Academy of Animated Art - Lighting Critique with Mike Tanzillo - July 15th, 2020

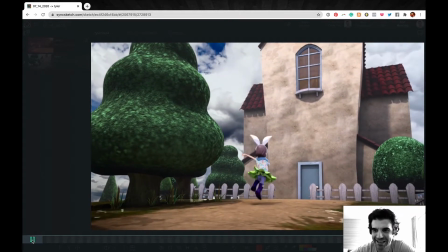0s
everyone, and welcome to your Wednesday critique. So today's announcement is about Nuke and The Foundry.
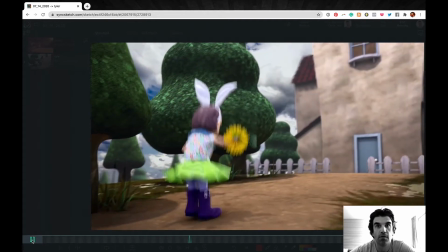5s
So I worked with them over the last few days to get a student discount for us.
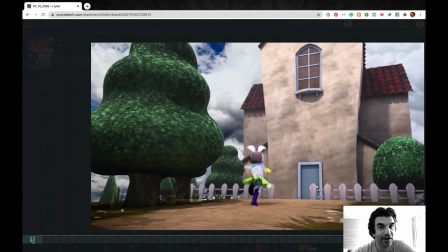10s
It is half price. We need to get 15 people signed up for it. And right now we have, I think, like 8. So we need to get some more in order to make this deal happen. Again, for $160, you get a 1-year license to the educational software of
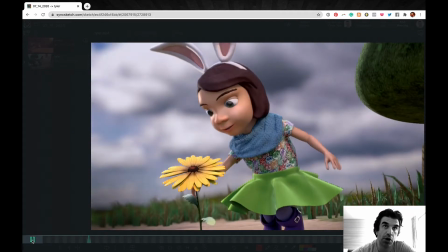25s
Nuke, of Katana, and a couple other software as well, Moto, I believe. And it's really great. There's no limitations on what the software can do. It's only what you can use it for. So it's basically like you can't use it to create commercial.
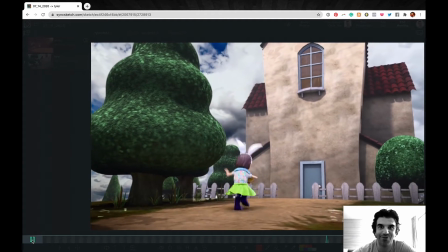40s
You can't make a lot of money off of it, basically. You can use it for educational purposes only.
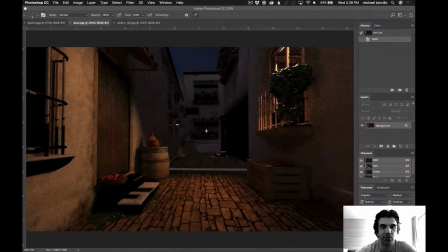46s
Okay, so we've got a few images. We've got Tyler's animation here. We've also got Dani and Pedro's images.
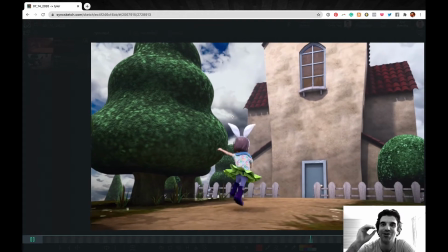54s
So let's go ahead and start off with Tyler, because you've been very patient, because you literally posted while I was recording the video yesterday, so I want to make sure to get to yours first.
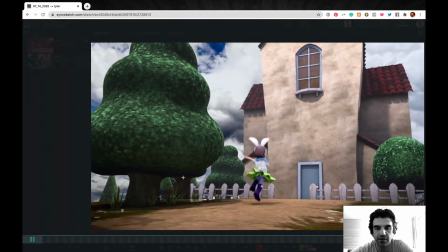63s
Okay, so good updates. Lots of tweaking of values to get the contrast into place.
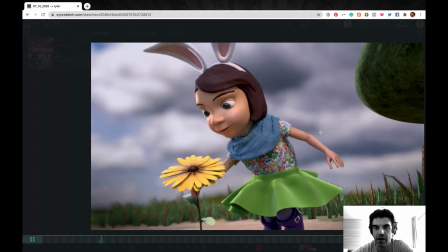71s
Also, just some other modifications going on there. I see, the first time I watched it, I noticed there's a pop right up here.
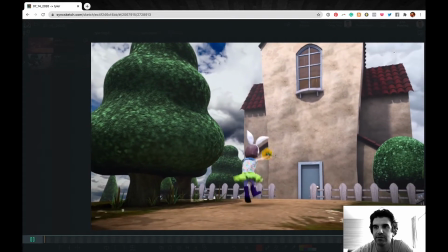79s
You guys can watch it. There it goes, dink. And but I'm sure that'll get resolved. That probably is something that it happens a lot in the industry.
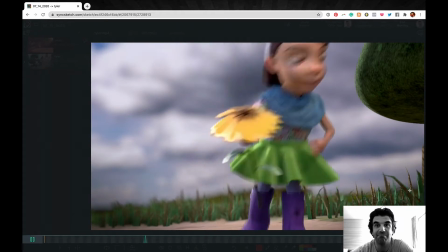87s
It's like where a material file or something gets updated mid-render, and you'll see those popping throughout the frames.
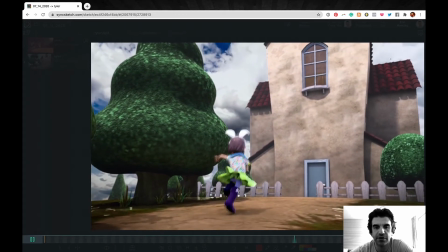96s
Okay, so some overarching stuff out of the gate is the saturation levels are better, but I think we can keep working with it.
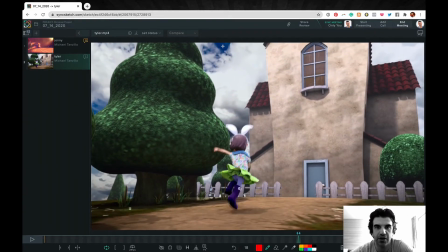103s
The biggest one is the sky, the background, the sky here, super saturated compared to everything else. I would pull back the saturation, specifically the blues in the sky itself.
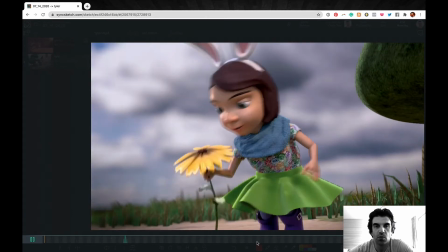116s
It's because of like the aerial perspective thing and the way that we perceive color and value in space.
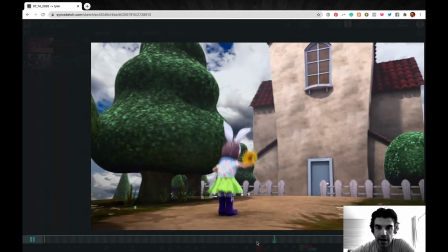121s
It pops the sky way forward on us, and it makes it feel much closer than it really is.
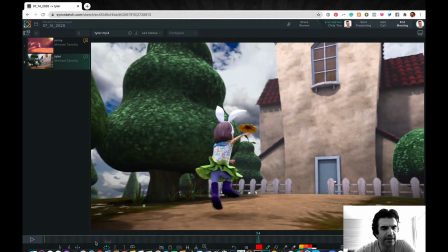128s
The other big thing is for her,
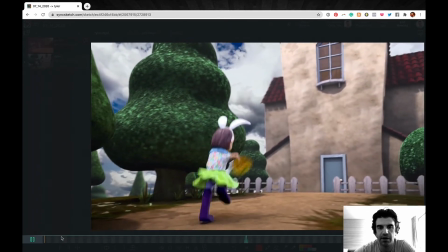130s
and it's not as apparent in this shot as it is in the next shot, but the kind of dustiness of her hair,
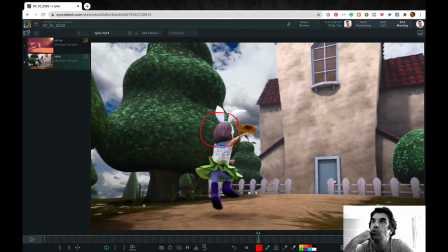137s
and that's because you're probably using a blue fill light for the sky on her, which of course you would, because that's the sky color. But in a situation like this for a character, if you can isolate a separate
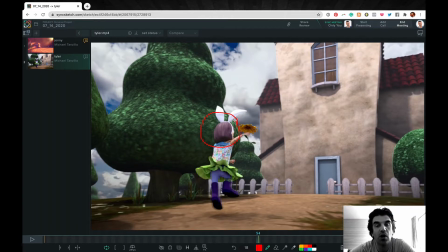154s
sky dome light for her, what you want to do is you want to pull some of that cool value out. You want it to just like neutralize it to be more to be closer to white, and that's going to be because you want to maintain the hero color of her hair.
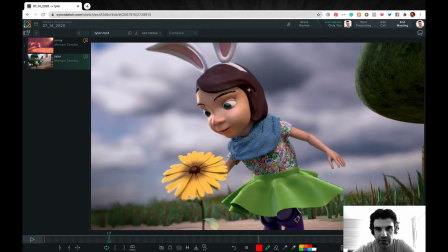169s
Because what's happening is her hair is, like you can kind of see it in here, is like a rich warm value,
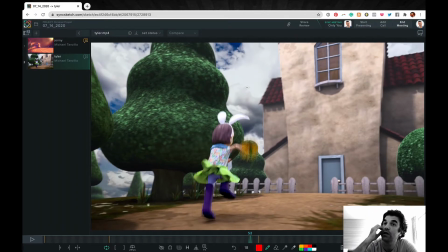174s
but the second it gets like hit really hard with a lot of cool light, that warmth versus cool will just neutralize into kind of like what we're seeing here, which is just kind of grayed out. So we don't want that. It feels a little counterintuitive, but trust me, go ahead and hit it with some neutral light.
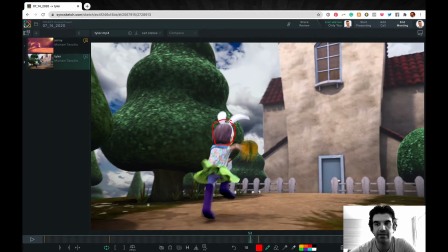191s
I think it'll feel right and maintain the hero color. That's kind of the way that I do it there.
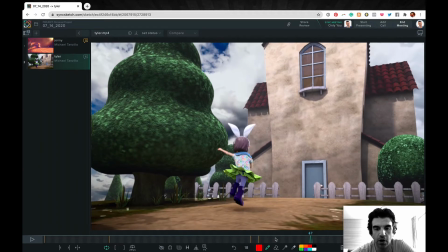200s
Additionally, one of the things you want to watch out for are multiple shadows being cast by the girl on the ground. I see one here, and I see one over here. This is a common mistake. In fact, one of my very first shots in the industry, I created a double shadow, and it wasn't noticed,
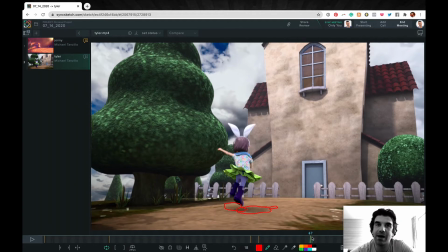217s
and I now close my eyes every time that shot comes on screen from the film that I worked on, and I will never look at it again because I can't believe I created a double shadow in an exterior scene.
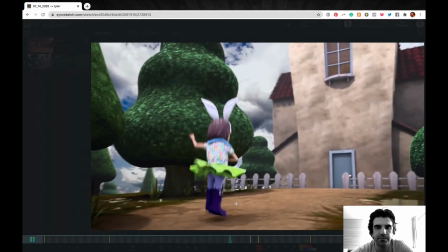228s
But basically all you have to do is, so you've got heat light coming in from this way, so this shadow is fine.
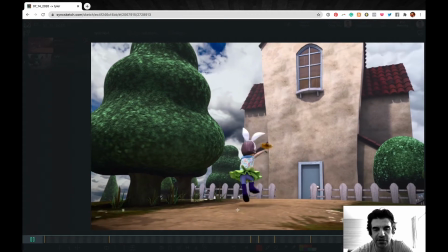237s
You basically just need to soften or increase the radius in this one and soften that cast shadow onto the ground a little bit, so it's not quite as apparent.